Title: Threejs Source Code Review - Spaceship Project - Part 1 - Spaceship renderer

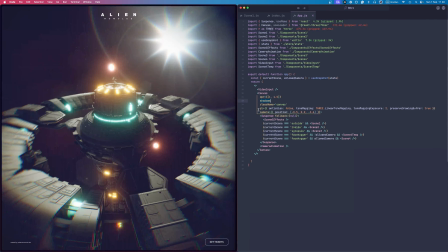(4:07)
The only thing that I'm doing differently here is like setting up some parameters to get more
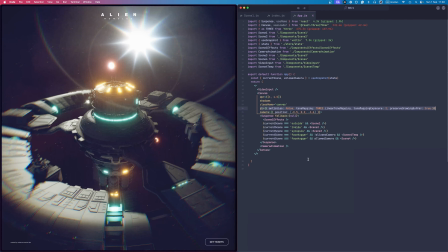(4:14)
performance out of the renderer in the GL object properties for this canvas.
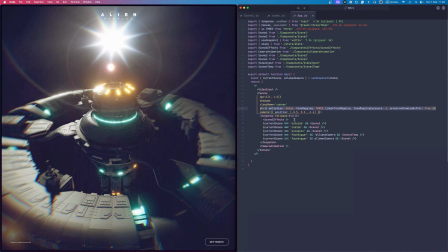(4:21)
And we have all of the scenes.
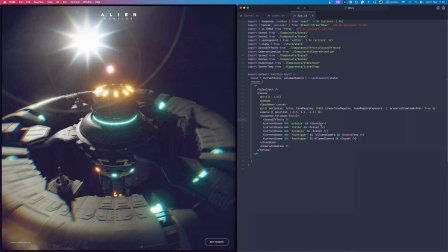(4:25)
I will be showing all of them, but today we will be focusing on the scene 1, which is the major
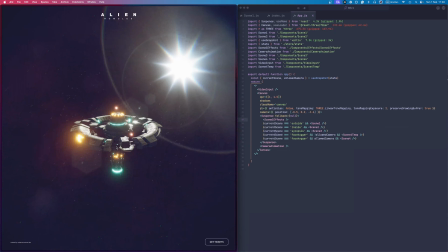(4:33)
rendered thing that we can watch on the screen on the left.
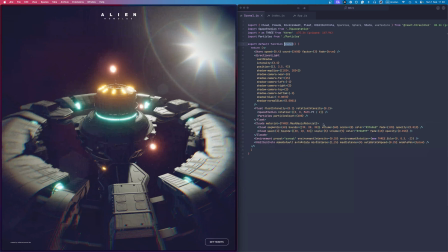(4:37)
And in this scene, what we have is like a stars field.
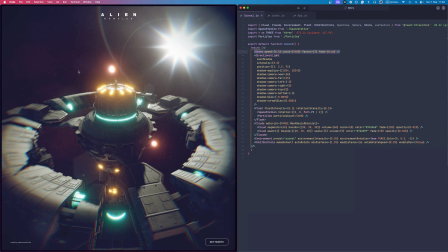(4:43)
So this is a Dray component, pretty simple, already done, easy to use,
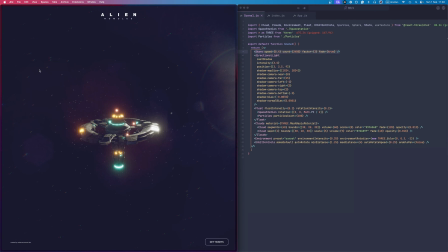(4:48)
and it is what is creating that star field in the background. And this is also animated, which is great.
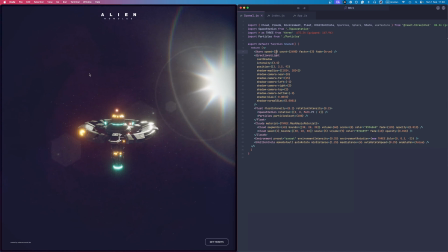(4:55)
So if you want, for example, to change the speed of those stars, As you can see now, they are blinking in a different speed.
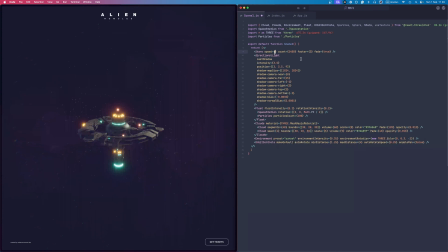(5:04)
But for my specific project, I changed some of the properties to make it really like slow. And that's it. Then we have a directional light, and this light is there to fake shadows like we have here.
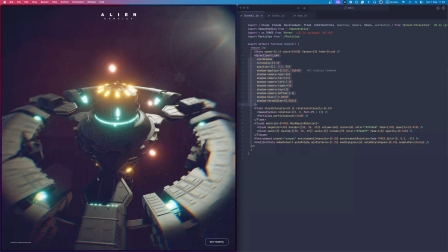(5:21)
So we have all of those beautiful shadows. Everything here is rendered in real time, so we have no bake.
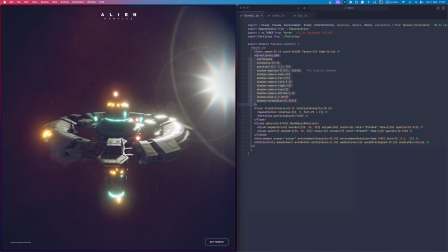(5:28)
Nothing is baked, and which is great for performance, and also because I'm faking that lens flare.
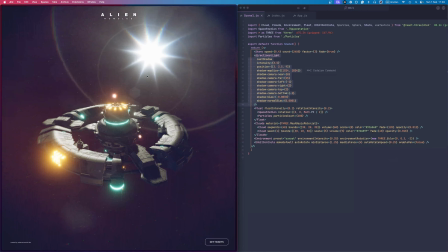(5:35)
And this is Necto lens flare. This is the lens flare that Nate and I created together about a year ago.
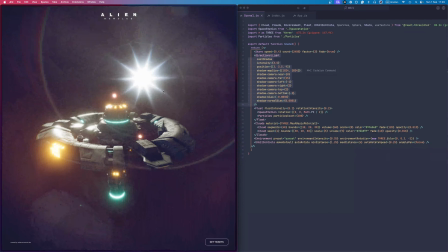(5:44)
This is an optimized version of my lens flare, and Nate helped me to optimize because now the occlusion is
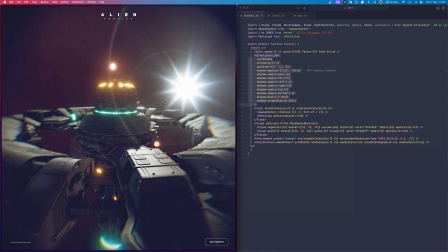(5:51)
happening with an image comparison rather than using a raycaster, which is much better on performance.
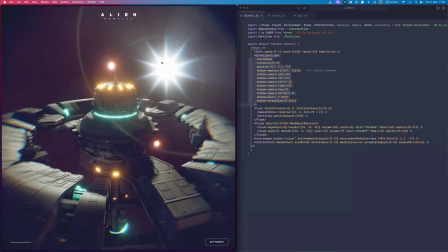(5:59)
And we can have like hundreds of instances of the lens flare without losing performance.
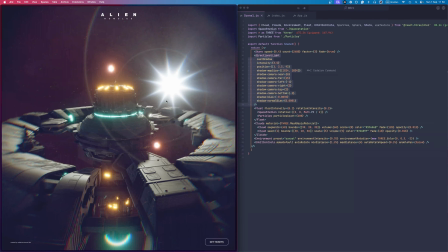(6:05)
And I will be releasing this new component soon, hopefully, if I have more time available.
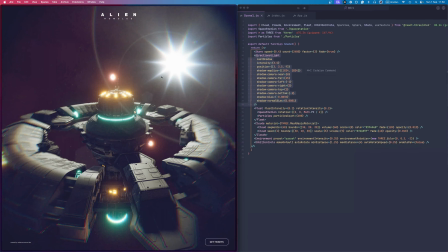(6:12)
And yeah, so the directional light is faking that lens flare.
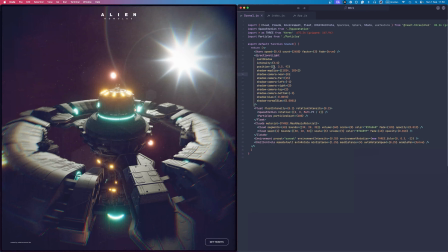(6:18)
That's why we have the same direction. If I change it here, so you can see, for example, I change direction.
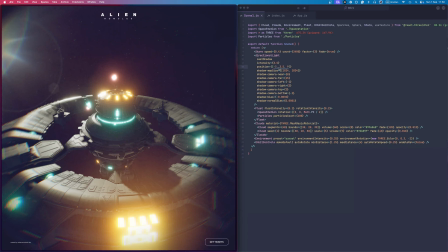(6:24)
So now we have lights coming from, let me over exaggerate this value so you can see.
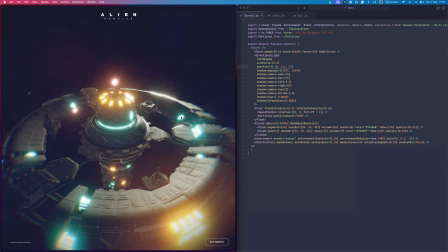(6:31)
So see, now the light is coming from here, but it doesn't match that thing there.
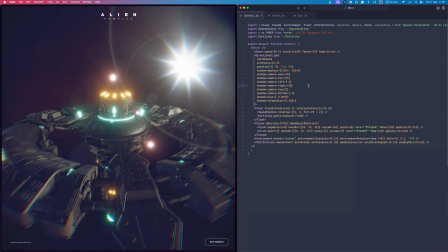(6:37)
So what I did,
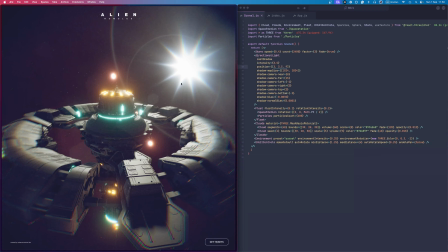(6:39)
I'm faking the same direction from the position of the lens flare to match the light that I'm using here.
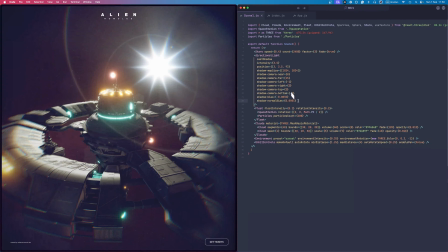(6:47)
And then I'm setting the shadow map parameters.
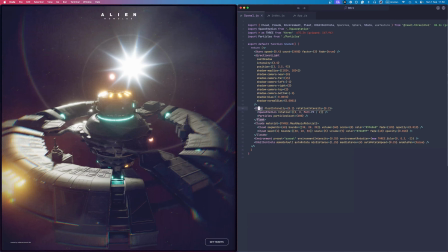(6:52)
And I'm also using like a float component, which is also default on Dre,
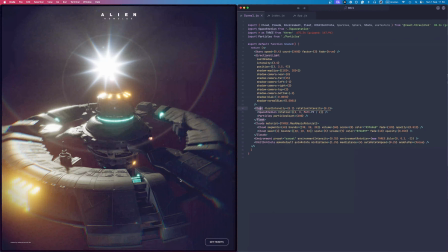(6:58)
to make a very slightly movement up and down on the
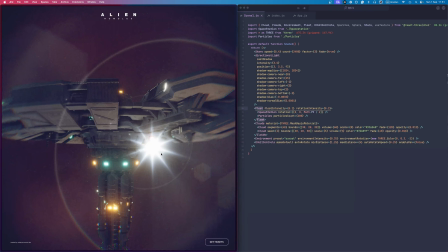(7:03)
spaceship itself as it is like rotating around the object,
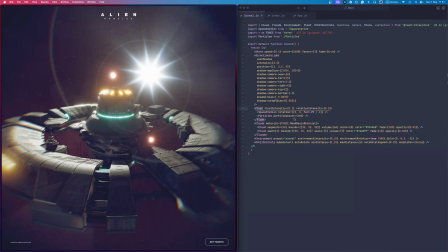(7:08)
which is great. And I created like a particle system here, like an additional one,
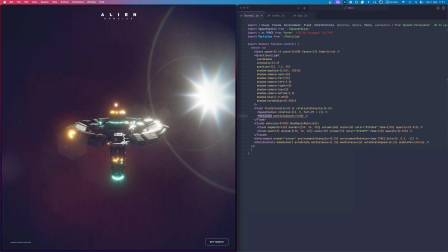(7:16)
just to have something floating around the spaceship to create some
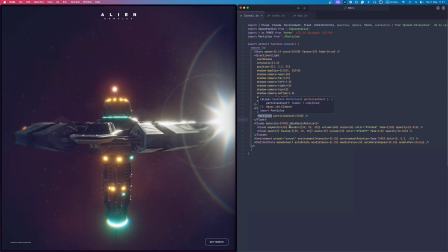(7:23)
ambience for this. And we will take a look at this in a minute. Then I'm using the clouds component.
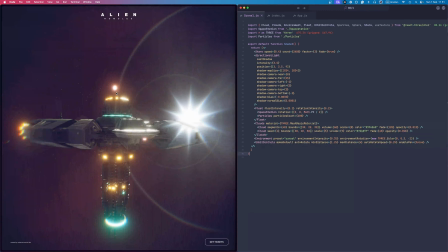(7:31)
I'm being a little bit lazy here, and I'm using the clouds component to fake the nebula effect.
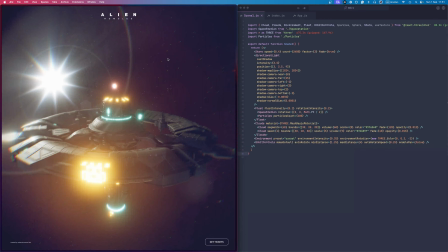(7:38)
So as you can see here, we have some fog, colored fog happening in the background,
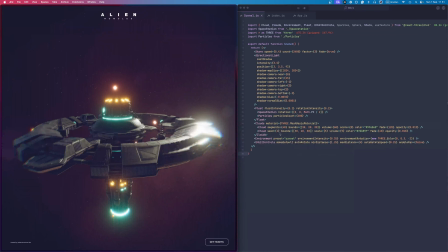(7:44)
and I'm just using this to create some, again, colors, because if we remove them, everything will be too dark and
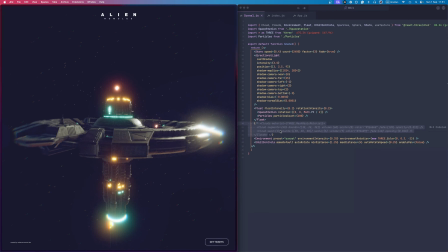(7:53)
colored only by the universe, empty universe. So I'm faking a nebula effect with the clouds component.
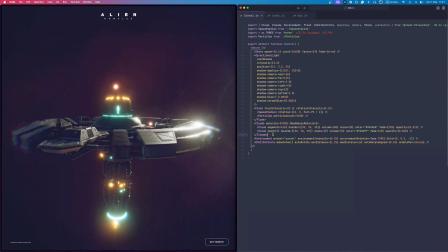(8:02)
Again, it is default on Dre. You can use it. It is great.